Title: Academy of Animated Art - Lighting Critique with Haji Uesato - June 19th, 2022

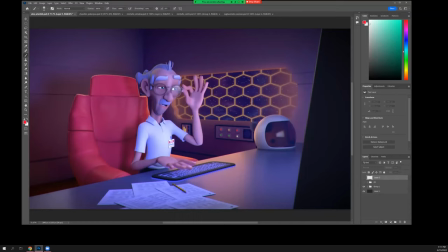[6:57]
just this right so he's dark and shadowing in his face and he's his the reading of his head is competing with his both his shirt and the chair okay and i think pretty much all of this can be handled
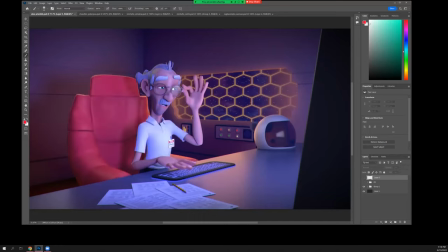[7:16]
in comp with your aovs yeah with your crypto maps right um the shirt is the iffiest part because it's getting crushed and weird in there but but you know changing the color and changing the value definitely helps a lot because all of a sudden now you know your your focus is just absolutely on this face okay
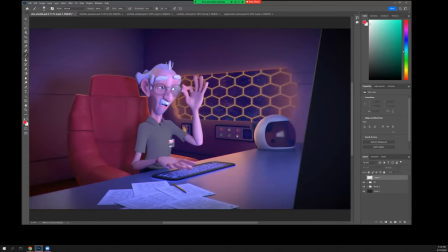[7:38]
no that makes sense all right so i will post this for you later so you basically said darken up the head hair darken outfit and then i'm also gonna say um they'll brighten up the head hair
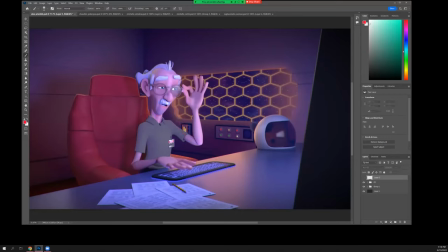[7:53]
oh yeah brighten up the head hair i'm sorry i said that backwards yeah yeah i apologize thank you yeah darken the chair darken the shirt or or do something to the shirt like the the problem is it's a white shirt and he has white hair okay so even if it were you
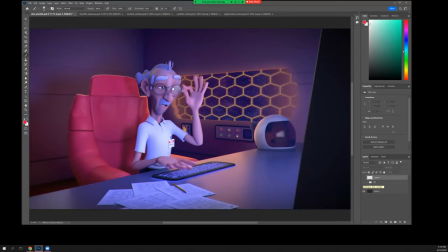[8:12]
know a pink or blue or or anything even if it's at that value if it's too hard to change the value um that would help just separate it but you know if if you can get it darker then it helps a lot okay it's
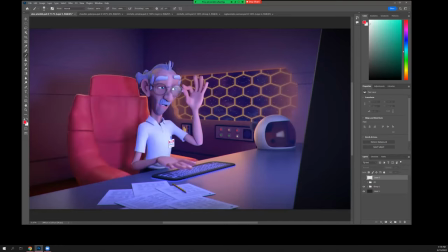[8:29]
just within you know as a as a comp process it's not so easy because you're taking something that's it's borderline breaking i mean it's pretty hot there and trying to trying to darken everything and still keep some
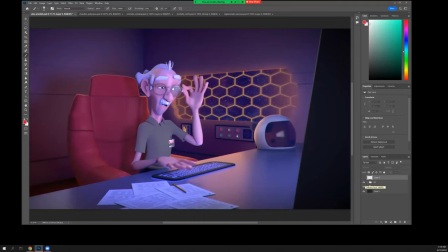[8:45]
some spec which i didn't do a very good job of but you know yeah i have the crypto maps this time so i think it should be a little bit easier and i had everything separated it out so okay yeah oh another thing you might want to like
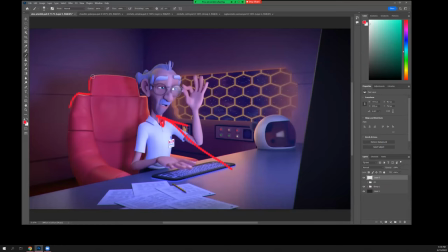[9:05]
these rims feel a little implausible coming from this a little little too strong yeah you know again i don't think it's really helping you anyway so either neutralize it a lot and have have the warm one just be here
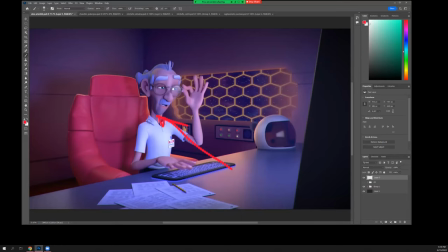[9:26]
or kill it all together okay nope sounds good all right cool thank you sure thing let's see so michelle is here and angela's here right angela i didn't do any paint over stuff for yours.
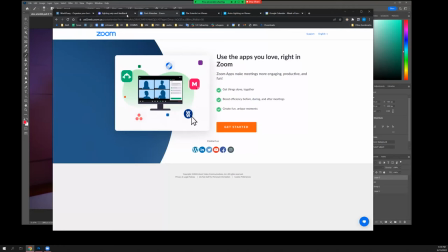[9:49]
Let's see.
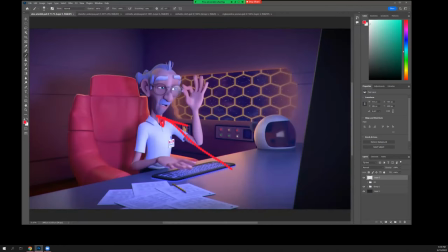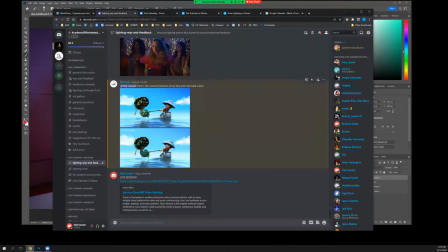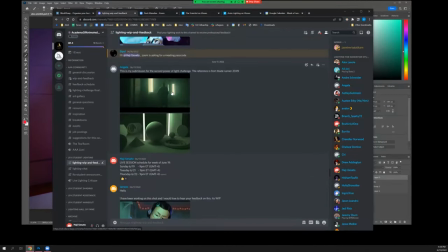[10:00]
Why don't you tell me a little bit about this?
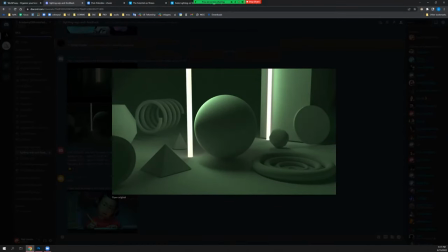[10:06]
We were talking this over a little bit before you came in, but I don't really know what the assignment is here, so I'm not quite sure what to tell you. The assignment is to light a scene that they provided using
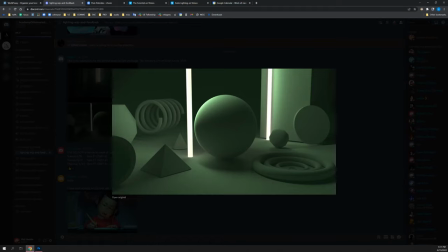[10:22]
white material and whatever reference that you choose. Okay. Oh, I see. And so you got this Blade Runner one.
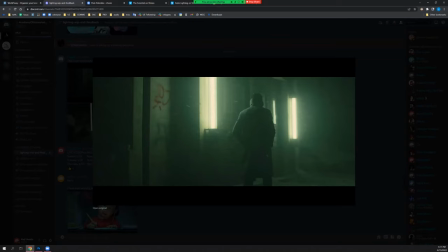[10:35]
So tell me about what you see in this scene that you are trying to replicate. So the two main key lights in the frame. I just used it to win key lights for the entire scene.
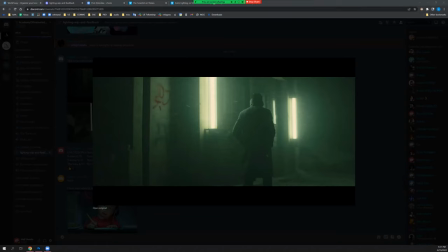[10:54]
And these lights are, what render are you using?
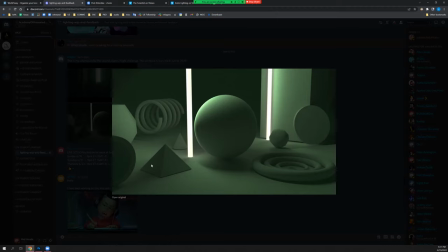[11:00]
I was using 3ds Max Arnold. With Arnold, okay.
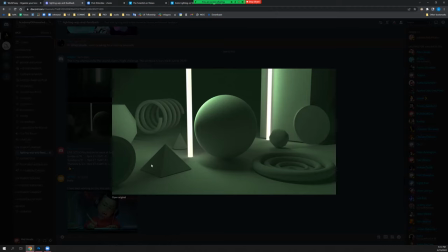[11:05]
So are these emissive materials on tubes or is it a mesh light or what are you using? It's an emissive on two tubes. Okay. And is there any, what's making the green happen?
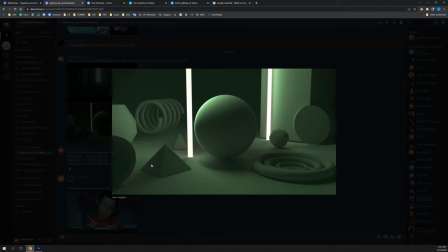[11:22]
I have two spotlights with green color. Yeah, I mean, I think you've done a pretty good job of mimicking this.
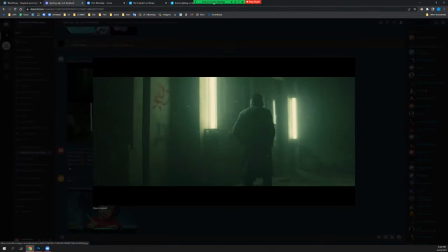[11:38]
I think probably in the scene, like if you had,
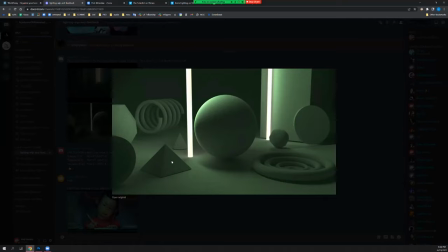[11:43]
are your two green lights the same color and value? Yeah, it's the same. I would, you know, maybe as an experiment, try changing one of them to be maybe a little cooler. Right. So it's not just uniformly green.
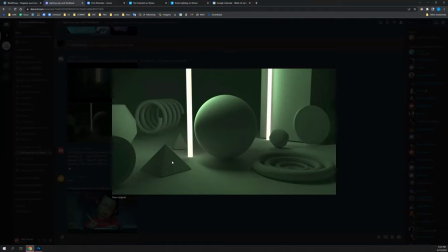[12:02]
You know, there's a little bit more in it, like maybe some of the darkest areas here, the core, has a touch of blue to it.
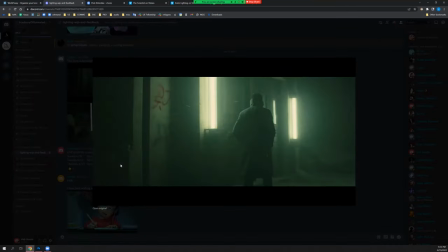[12:12]
You know, it's a little hard to see here because I think, I mean, Deakins does a lot of color grading in DI and digital intermediate post-processing as well. So when this was shot, there may have been, you know,
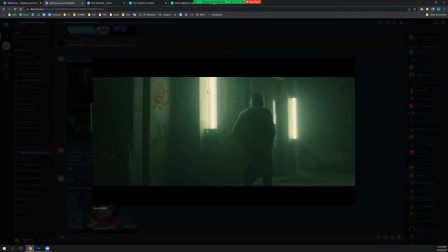[12:32]
some coolness as well as a green fill light, as well as the hot fluorescence.
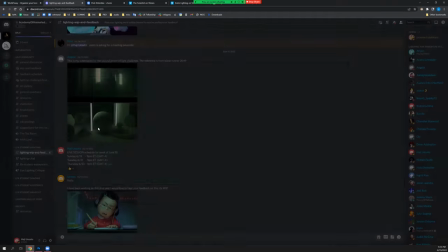[12:40]
but I'm not quite sure but I think you know it's it's worth experimenting with because you mostly
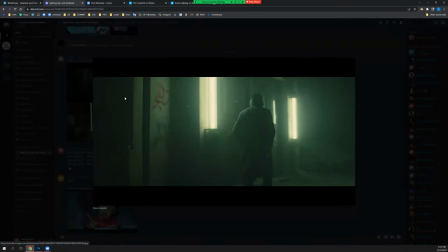[12:47]
have it it's it's a little hard to tell here but
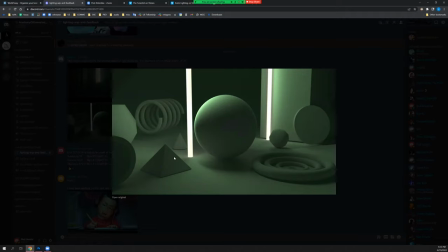[12:57]
yeah try try at least changing the value of one of those one of your spots your fill lights and see what kind of thing that does and then and then change the hue a little bit too sure and um I mean you've got a
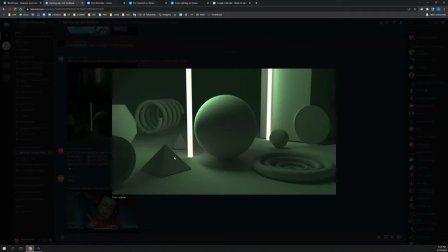[13:14]
lot of nice you know um bounce and the global illumination stuff going on here uh are you required is this the exact scene that you're supposed to use or can you drag in other stuff or how does that work?
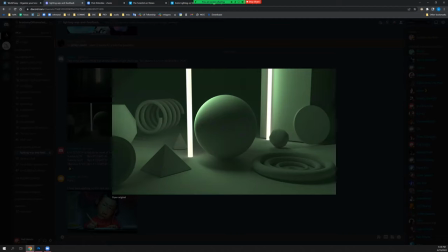[13:31]
I think you can add in other stuff as long as it's a white material.
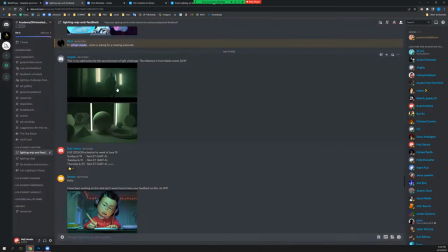[13:36]
Okay, in that case, why don't you try this?
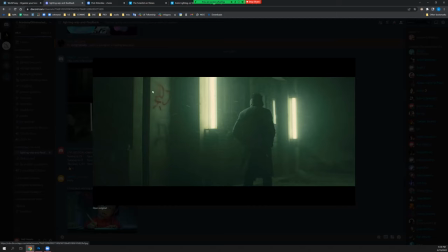[13:40]
I mean part of what is happening here is there are these tubes but they're along a wall basically, right? And because of that, the global illumination from this, the light is bouncing off the walls and back onto the character.
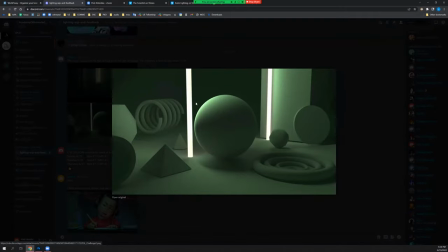[14:00]
So, I mean, your character, your sphere is getting lit directly by the emissive tube. But if there was a wall, oops, I can't draw on this. If there was a wall like here as well,
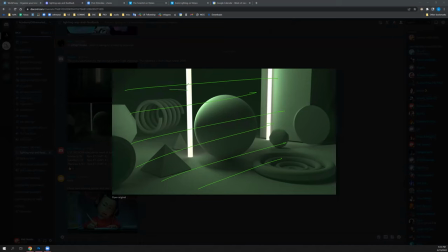[14:19]
then what these lights, you know, these can be a little bit away from the wall. These lights strike the wall, which kicks the light back. And that will do interesting things to this as well. And maybe some of these other objects, you know, depending on where your wall is.
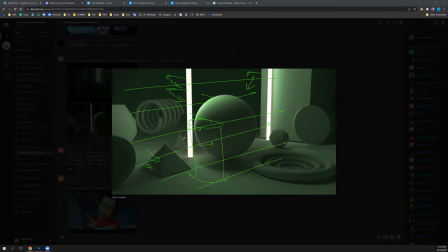[14:39]
Or place some other stuff and see what it does. Like stick a cylinder here where, what's his name is? And see how he reacts to the secondary bounces off the wall. Okay.
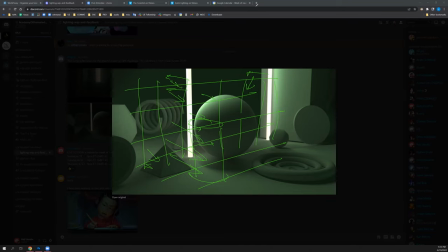[14:59]
Okay? Yeah. All right, great. Thank you. Sure thing.
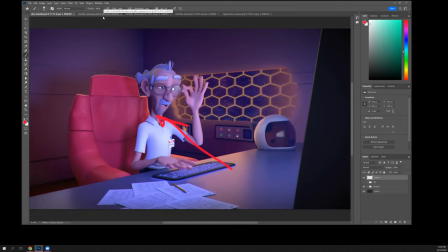[15:12]
Is Chandler here? No.